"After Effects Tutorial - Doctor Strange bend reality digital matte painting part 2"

This is Film Masters. On this episode, we're finishing part one of the Doctor Strange's digital matte painting.
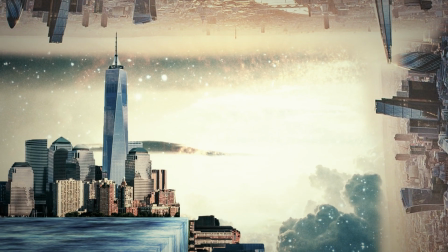7s Doctor Strange, you think you know how the world works?
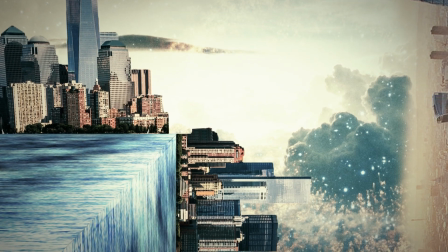In this episode, we're finishing the last tutorial that you would have seen where we created a digital matte painting in Adobe's Photoshop. shop we're going straight into adobe's after effects now and we're going to be animating the matte painting i'm in after effects now so let's go up to composition and go new
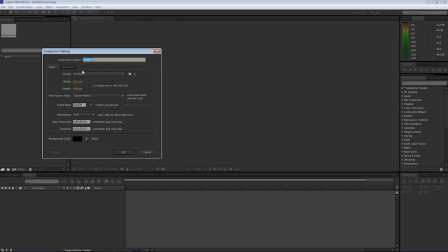39s
composition i'm going to call this doctor strange and i'm going to leave it as 20 by 14 and height 1080 and select okay i've currently got it at the 23.976 which is true
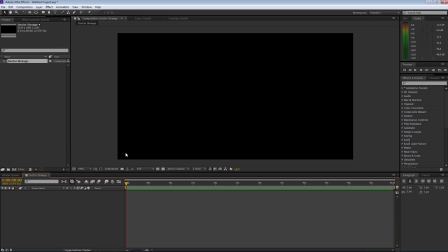57s
24 frames a second select okay and we're going to double click in the project area i'm going to select
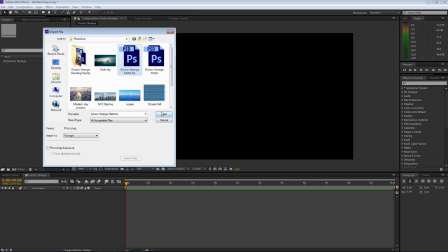64s
our dr strange matte fin which we just saved out of photoshop and import
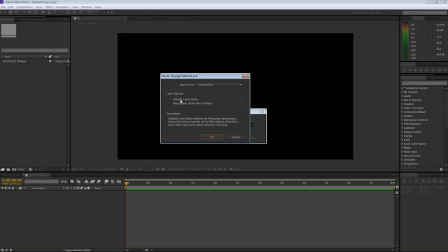69s
that i'm going to leave it as composition and make it edible layer styles and select okay
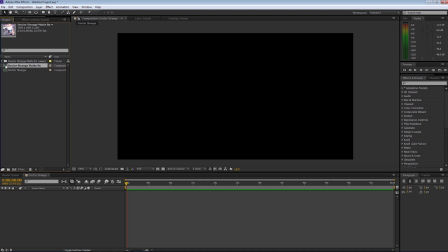76s
now that i've done that i'm now going to get the dr strange matte fin and put that straight onto the project window and
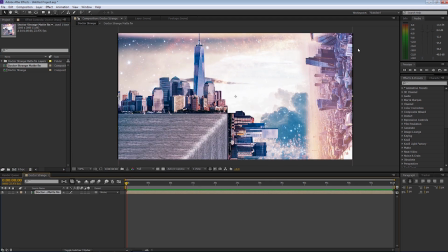86s
as you can see it has appeared in our project window we probably need to make some finer adjustments so I'm gonna scale that up let's press S and just bring it up a little bit and
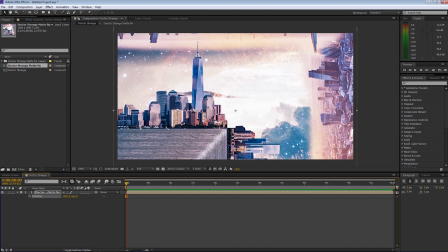99s
press P for position and bring it into position where we want it to sit in the frame it's
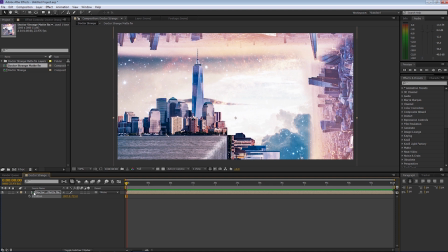107s
gonna move it to about here so I'm going to double click now on the composition and
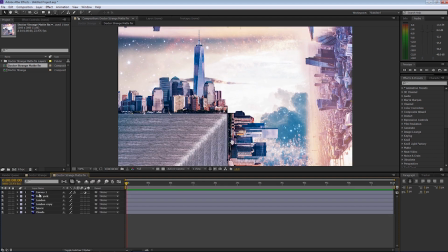114s
it will open up all our saved layers from Photoshop as you can see all named so we've got our clouds space and so forth and we've also got our curves so I'll just hide the curves for the time being and
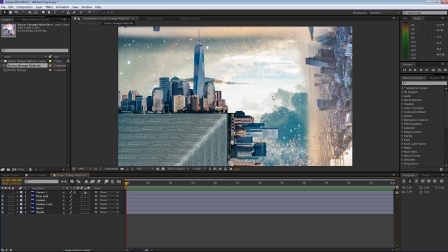127s
we're gonna make some adjustments now to some of the layers now what we want to do is we want to make it so the background layer is in the in the far background and the foreground layers in the foreground so therefore we're giving the scene a little bit of depth so I'm going to do some 3d layers so let's select 3d layers on all
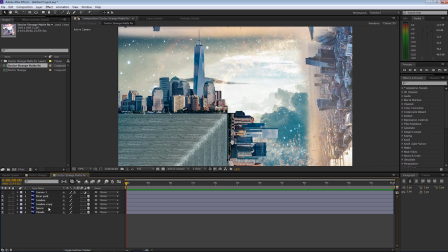145s
layers like so and we're going to select the London London copy space and clouds and we're going to come
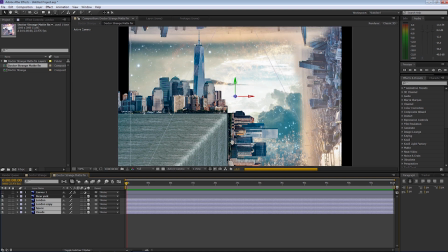157s
up to the z-axis and we're going to push them back in the scene and then going to press s and we're going to
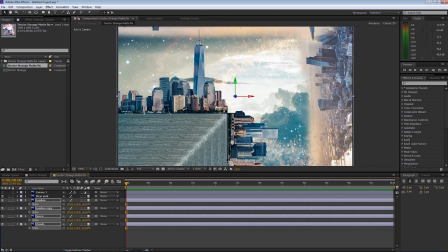164s
scale all those images up like so and that's going to give us some depth straight away and I'll show you what I mean so when we go to the view let's go and
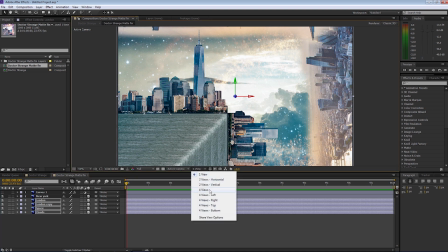177s
drop the view down to four views you can see that
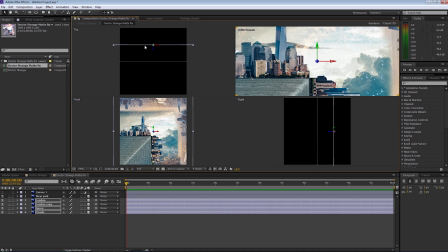182s
all the layers that we've selected now and scaled up are distanced between the foreground and the background layer so therefore it's going to give us a little bit of depth when we're moving a camera around so let's go back to views and let's go back to one view
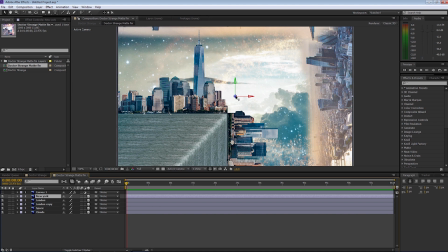197s
and let's select the new york layer now and we're going to bring that forward and we're just going to position that in our scene so if i go back now to the doctor strange